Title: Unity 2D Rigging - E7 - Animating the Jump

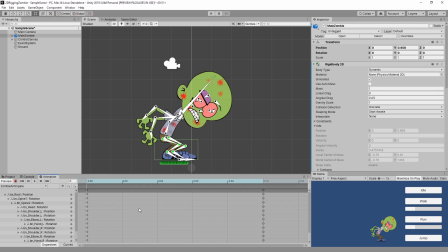Anticipation in animation is basically a mechanic that you're adding. It's a visualization of a mechanic that you're adding into your game. By creating an anticipation pose, you are saying to your player, in order to jump, you have to stop, you have to crouch down, and then you have to jump in the air.
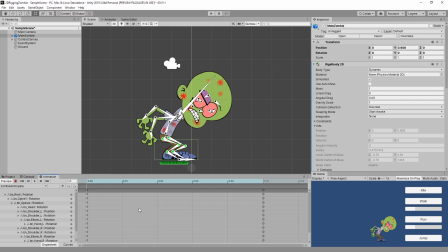And that moment in time where you're anticipating is a moment in time where your player doesn't have control of their characters. So if you've built yourself a game that is all about fast action, you don't want an anticipation pose. You're going to want to immediately go into your jump pose. So really deciding on this is going to be up to you.
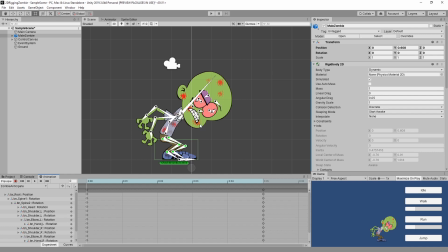The anticipation pose is really just a storing of energy. It's a moment of time where the player gets to see what's about to happen. That's what anticipation poses are.
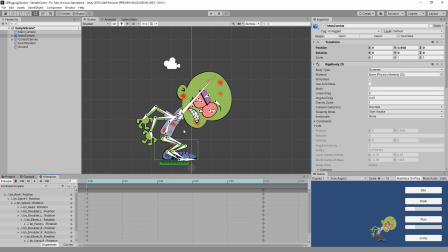Anticipation as one of the 12 principles, is an opportunity for the viewer to see what's about to happen. It's preparation of what's about to happen. So there's about to be a big change, and in anticipating, it gives us a moment to say, okay, I can see what's right about to happen, what's just about to happen here.
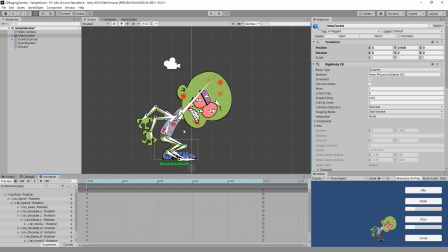Just for an anticipation pose, we understand which direction a character is going and everything else. So in this particular pose, what we've got is we've got our zombie. He is crouched way down. He's storing all of that energy right here in his legs. His arms have been thrown back. He's going to throw those arms over his head in his jump to force his body upwards.
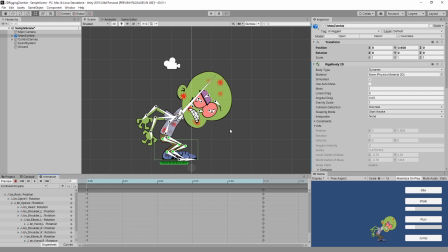All right? So this is really an anticipation pose, getting ready for our jump. Okay, let's take a look at the jump. So after our anticipation pose, we've got ourselves the zombie jump.
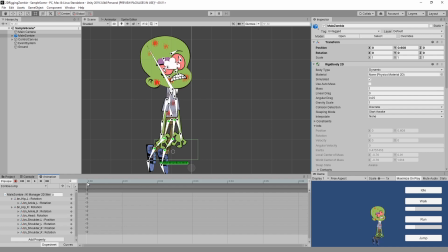And let me scrub it so we can see it. There it is. Now, I've got a little bit lazy in creating this particular animation. In fact, I did all of it, every single bit of it, with a single pose. Normally, if I was to create a jump, I actually would go through the entirety of the jump.
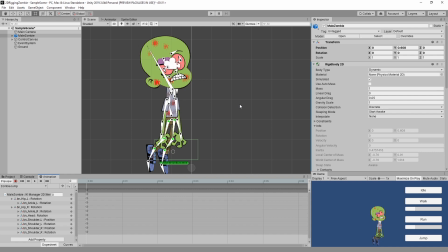I would create a movement within my anticipation, so have the character crouch down, and then have my character shoot into the air utilizing the jump pose. Now, the jump pose itself might consist of an opportunity for contact with the ground,
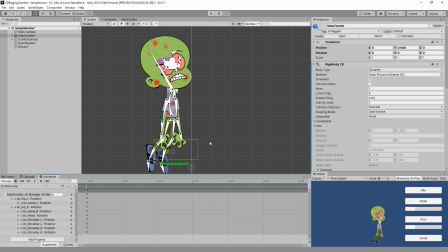all the way up to the point when the character has left the ground just before they hit the apex of their jump. So just before they've hit the top of their jump, I would include all of that within the jump itself, the jump animation. In this particular case, in order to show you how powerful the blend tree animation is,
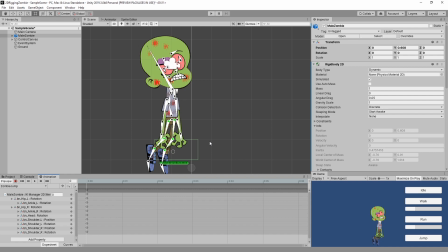in order to show you the benefits of rigging, I have done the entire thing with this one pose. So choosing this one pose is really important. Normally, you would have a contact pose where the character is leaving the ground.
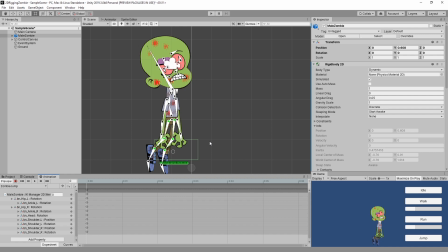And that's a really, really important pose. The contact pose is when all of the energy from the anticipation pose has been released. The character is completely stretched out, and they are, the toes are still touching the ground, but they're rolled up on their toes, and they're pushing off with all of their might.
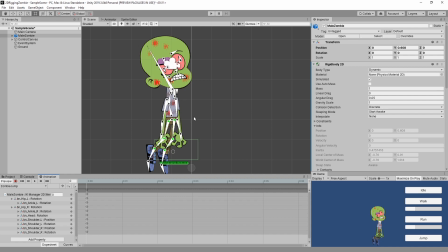It's going to go from that all the way up to a pose that's very similar to what we've got right here, where the character is now flying upwards in the air, and they are moving towards the apex of their jump, the point where they're going to go from a jump in the air into a fall, right?
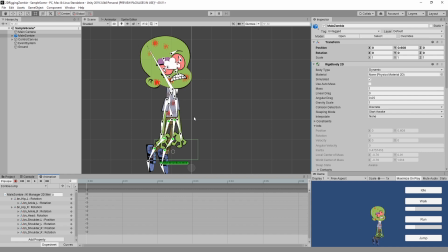They're gonna have that apex where they switch from the jump into the fall. And I've decided to do the entire thing with just this one pose. And in this one pose, I made sure that my character was all stretched out, that my character was, his legs were all stretched out,
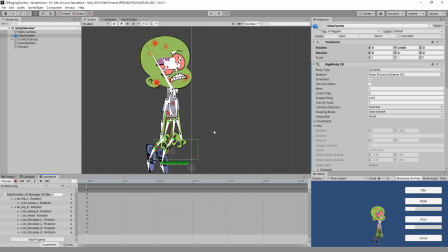his arms are stretched out, and he is forcing his body up into the air. Okay? From this point, we're going to go into the apex. And the apex is, as I've already mentioned, the top of this jump. So let's find the zombie apex. And there it is. Let's scrub it so we can see it.
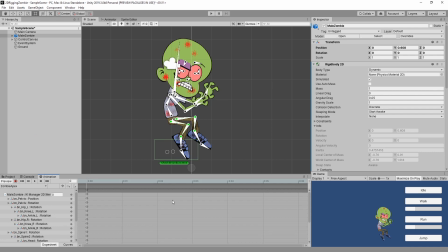There it is. So in the apex, we've got our character. He is got this C shape going. So he goes from this stretched out position in the jump to this C shape in the apex.
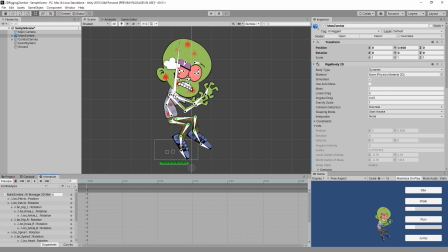And in the C shape, all of the energy has been released. Our character is now slowing down and going 0 over top of that.